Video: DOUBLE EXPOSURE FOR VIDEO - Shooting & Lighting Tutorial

Today, I'm pretty happy to be sharing some of these double exposure effects.
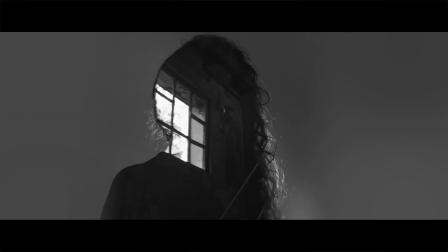I've gotten a few questions about them, and honestly, they're just such a cool visual to have, and I've seen this a lot in photos, but there hasn't been much on video.
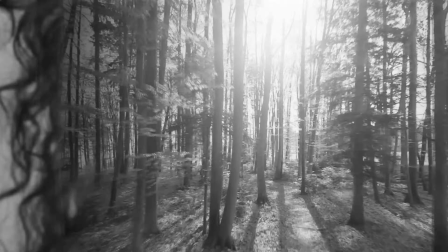So I'm just gonna show you a little bit of my process in getting some really nice double exposure effects for videos.
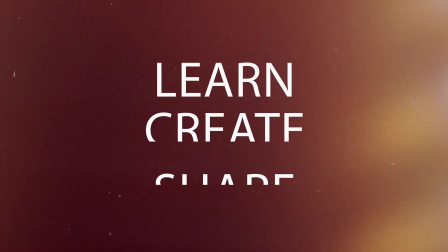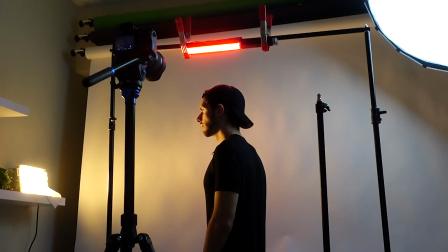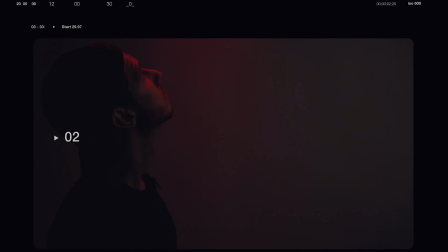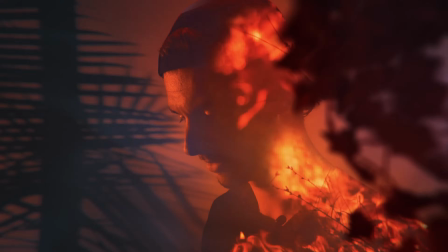So in photography, the way that double exposure works in camera is when you allow light to expose the same film twice. So you're essentially opening the shutter twice on the same piece of film.
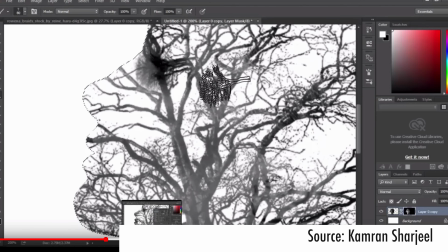And in Photoshop, the way you do this is by overlaying two different images. You can cut them up and blend them together. And we're actually gonna use more of this second idea to fake it in post, but with video and in After Effects.
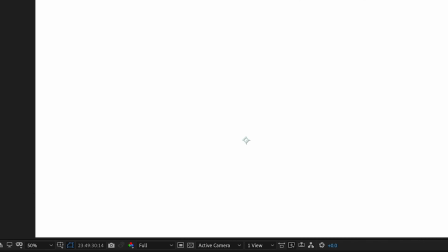So guys, if you haven't seen yesterday's video, I actually did a full breakdown on how to edit the footage that I'm gonna talk about today. So to shoot double exposure, mainly it's just a few ideas that you can think about whenever you're shooting subjects, or whenever you're shooting anything else that you wanna put inside the subject, for example.
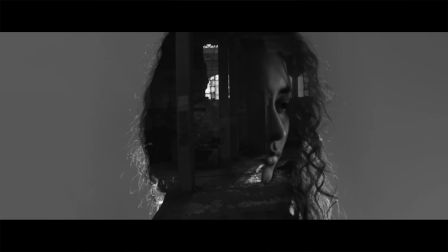There's some things that you can do that can make it visually that much greater than just shooting it without a plan or without these key ideas.
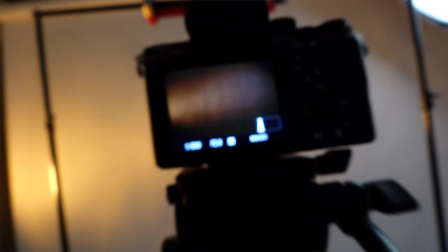So let's dive into it. So when it comes to settings, honestly, in camera, it really depends on what you're shooting. There isn't a set frame rate or a set shutter speed for double exposure. Maybe there's some settings that you actually have to do to achieve that in camera.
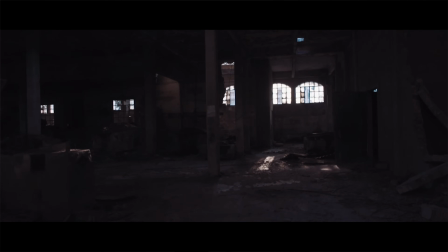But when we're talking about what we're talking about today, which is, shooting plates, shooting subjects,
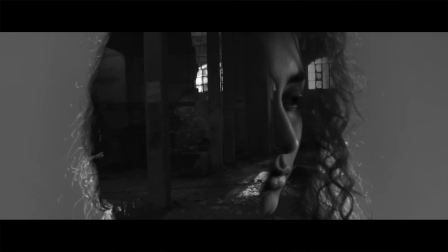and with the idea of merging them together later on, there aren't some go-to settings in your camera.
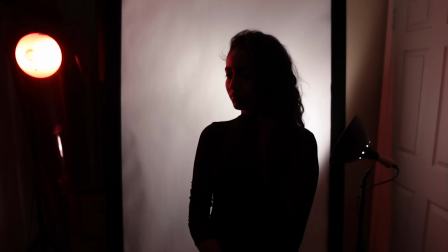You just really need to do what makes sense for your scene. But there are a few ideas that you can think of that can make that blending in and that
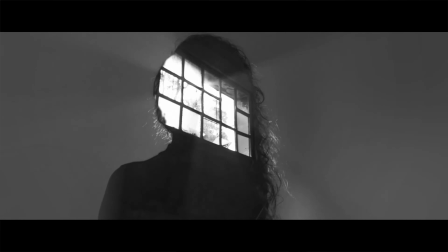kind of interaction between those two different clips to create the double exposure effect work that much better,
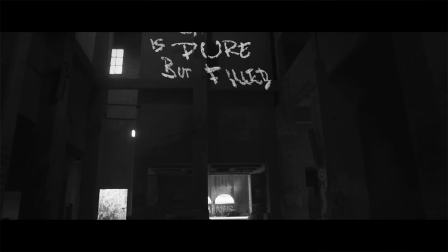and that's what we're exploring today. So there's a lot of this dread and this kind of inner grief and inner pain that she's experiencing that I wanted to highlight with the double exposure effect.
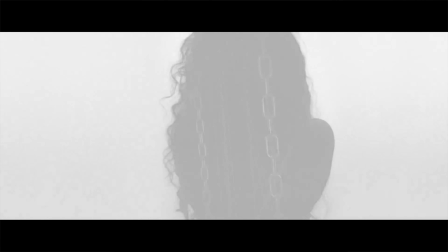And that is my first tip. Don't just slap double exposure wherever and you just want to test out this effect. I mean, you can test it out, have fun with it, but if you're doing it in the context of a short film, a music video, or a project, put story first. I feel like it's just a reoccurring thing that I say on every episode now, but honestly, I feel like it's important to say because if it supports the story or its themes, then go for it. Otherwise, think about the why. Why are you doing this effect? So in my case, the way of using the double exposure effect in my story was to show, in a very literal sense,
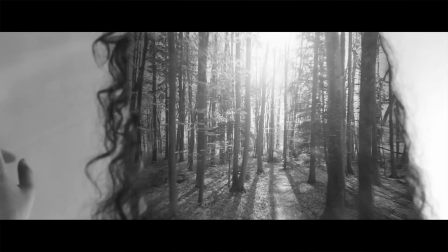what she's going through emotionally inside by showing her insides as this kind of barren and abandoned factory that I shot a while back in Italy,
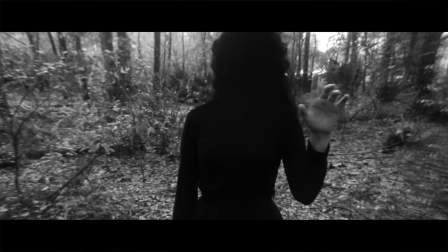and all of these kind of juxtaposing images of nature and these really
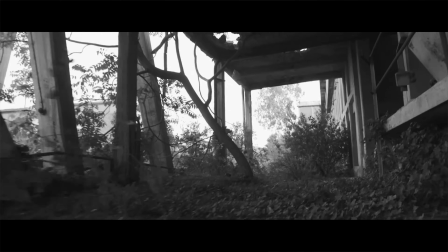gray and just empty cement places that just gave the sense of abandonment. And in this very first scene, when we see the camera kind of move inside her head to go into the location, that is pretty much at the very beginning of the video where I'm introducing this idea visually.
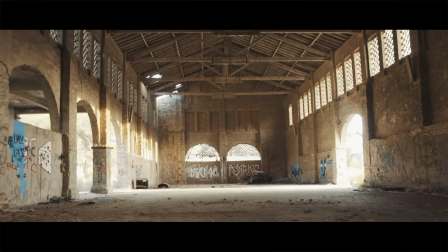As a side note, these two sequences, so all of the abandoned factory stuff and the subject, were just random footage from two different shoots that I just had on a hard drive. And I found ways of merging those two things together. And I was very lucky to have moments that worked, but you shouldn't rely on luck. You should actually think about movement, think about what shots are you intersecting later on in post, and how can you blend those together?
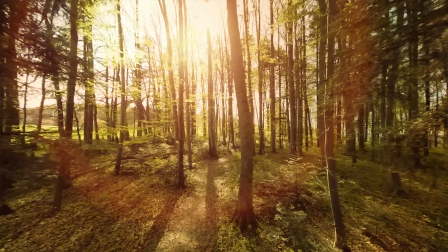How can you blend those two worlds essentially to feel more like one? And that's kind of the idea of double exposure. But also from that, of course, movement isn't the only tool in your toolkit to tell your story. You can also have light as your ally, and honestly, this is probably one of the biggest things to know how to fine tune when it comes to creating these double exposure effects. Right now, I have a very large soft source on me and the background. There's not a lot of contrast, and if I wanted to do a double exposure with this clip currently, it wouldn't make much sense because there's not a lot of shadow areas in my face. Everything is kind of evenly lit, and it's hard for me to imagine where I could place something here.
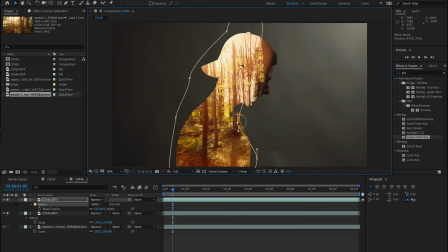Now, of course, like we explored in yesterday's video, you can always rotoscope subjects and you can really kind of force that double exposure effect in that way. But I find it so much more effective when there's a double exposure effect that fully leverages the lighting of the scene, that really plays with that. And then of course, you can always rotoscope segments or parts to clean up or to really kind of bring forward the type of effect that you had in mind.
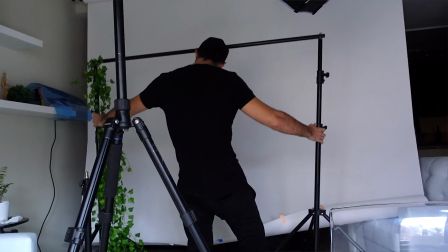But I think that starting with lighting is a very, very important step. So yeah, the main idea with this rig will be to set it up above me,
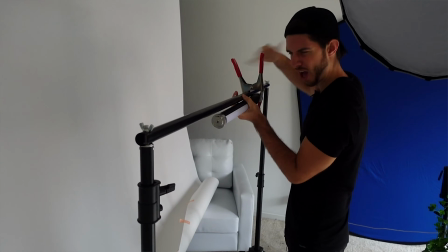clamp some lights on it so that they can shine down and give me a little bit of top lights,
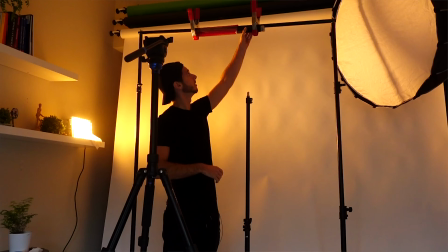some hair lights, because we're really gonna focus on shaping light to create different types of layers, different type of moods, and just seeing what we come up with.
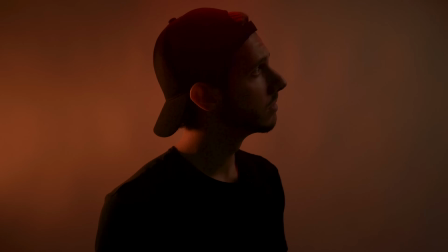But I know that I wanna get some highlights, some edging,
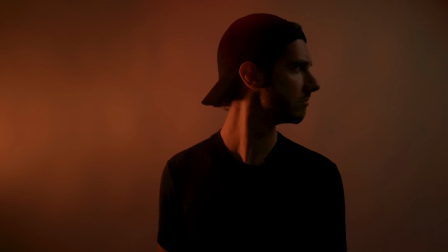just a lot of really side lighting and not too much frontal, because I really wanna have enough room in the shadows to then be able to place things in them.
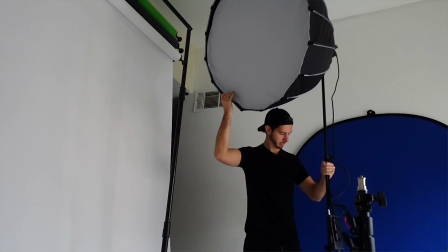So what we're gonna place from here is gonna be a kind of extremely angled key. Maybe it's gonna be a mixture between like a side kicker and a key.
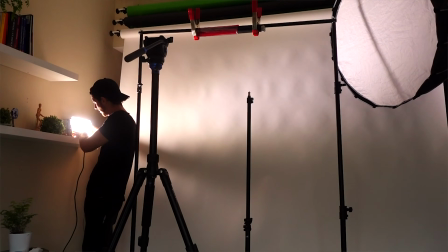I just wanna have a very small portion of my face illuminated and have the rest kind of fall into shadow,
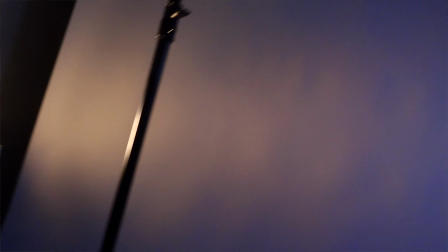and then maybe pick it up on the other side with just a little bit of an edge just to create a little bit of shape.
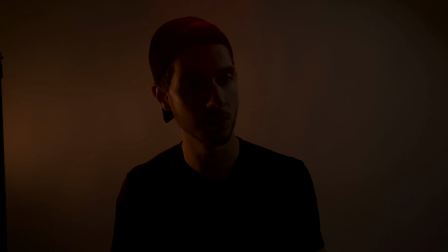Let's fire up the camera and let's see what this looks like. This is just the first stage of seeing, is the lighting gonna work for what I'm trying to do?
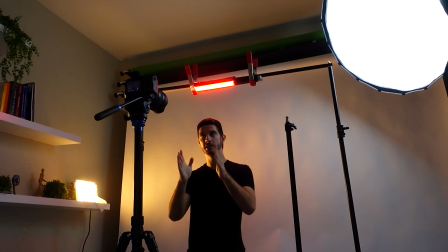So I'm not gonna position myself straight in front of the camera like this.
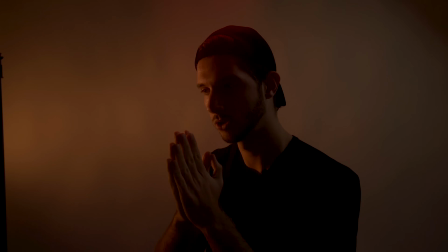I'm actually gonna turn a little bit to the profile,
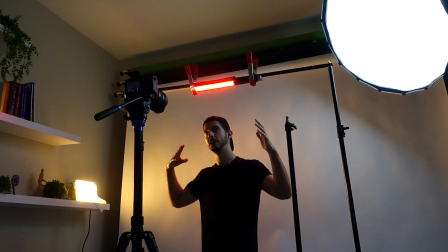because then we're gonna get a lot more edging from these two side lights and a lot more shadow in this center part of my face,
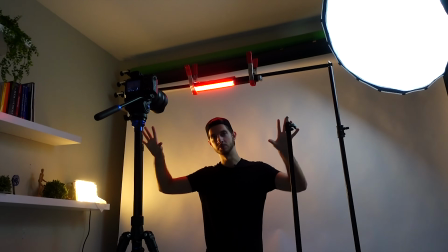which is where I'm gonna be adding all of that double exposure stuff that I wanna put inside of my face. So sometimes through inspiration, you can really hit that trifecta, that sweet spot of, serving your story visually, adding movement that supports that, and also making it look really cool. So when that happens and when you feel like you're getting in the groove of the story, in the meat of it, those are some of the best moments,
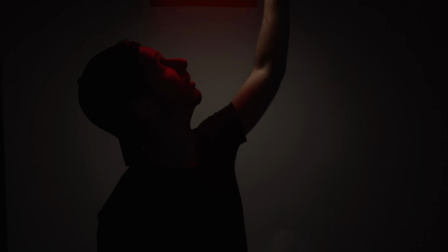and I think that's where you will shine as an editor or a filmmaker in creating these effects.
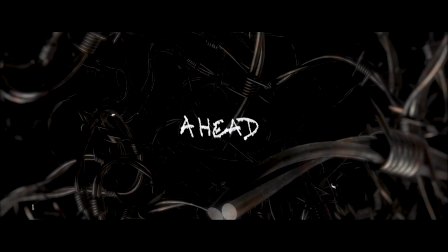I hope you're enjoying these double exposure tips, but before we move on, I quickly want to mention something about our sponsor for today,
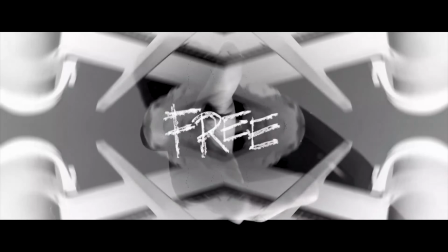and that is because I've used them in pretty much almost all of my projects,
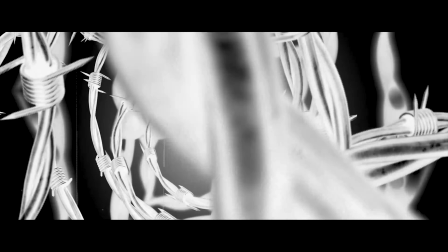and I think you guys will find some great use and value out of this as well. So I'm talking about Video Hive.
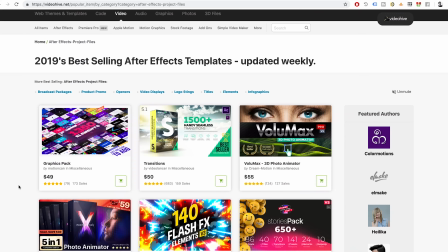It's part of the Envato market, and they have a ton of After Effects templates, Premiere Pro templates, different stock clips,
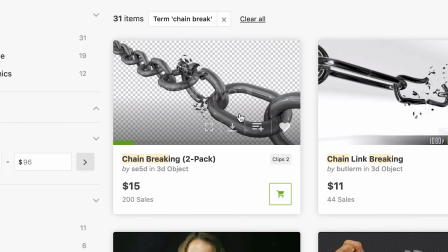and also a bunch of motion graphic elements, intros, transitions, literally anything that you can think of.
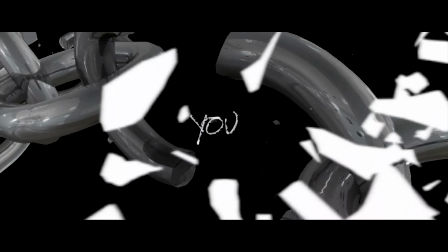And it has made my life as a creator, as an editor, that much easier, especially when it comes to really demanding and quick turnaround client projects.
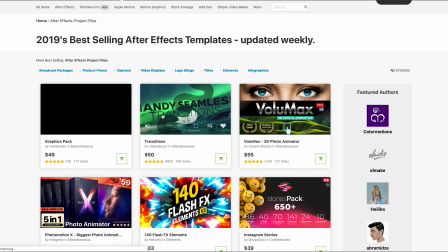It's so nice to be able to kind of search in a bit of what they're looking for, combine a few templates, and have it done in a couple of days instead of a couple of weeks.
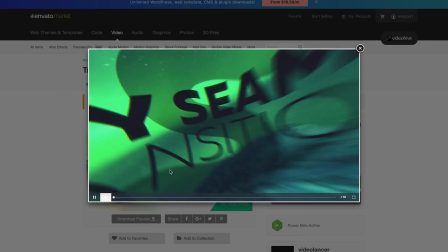If you've seen transitions on this channel, for example, a lot of them come from Envato, because I found bunch of really killer transitions.
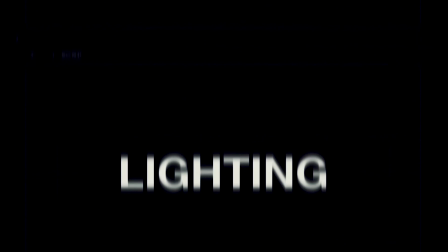Sometimes what I do is literally combine 2 or 3 different After Effects templates for an intro or something like that, and then make it my own.
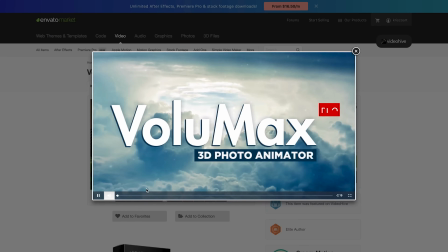There's so much useful stuff for filmmakers, for editors, for creating visual effects.
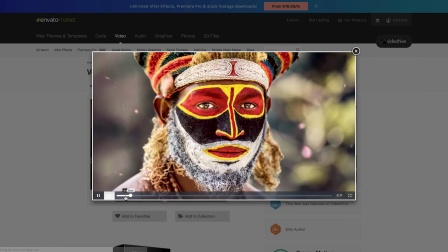So check it out, and thanks again to Envato for sponsoring this video. So we talked about movement, lighting, but another big factor that is often not thought about at all in a lot of projects is time.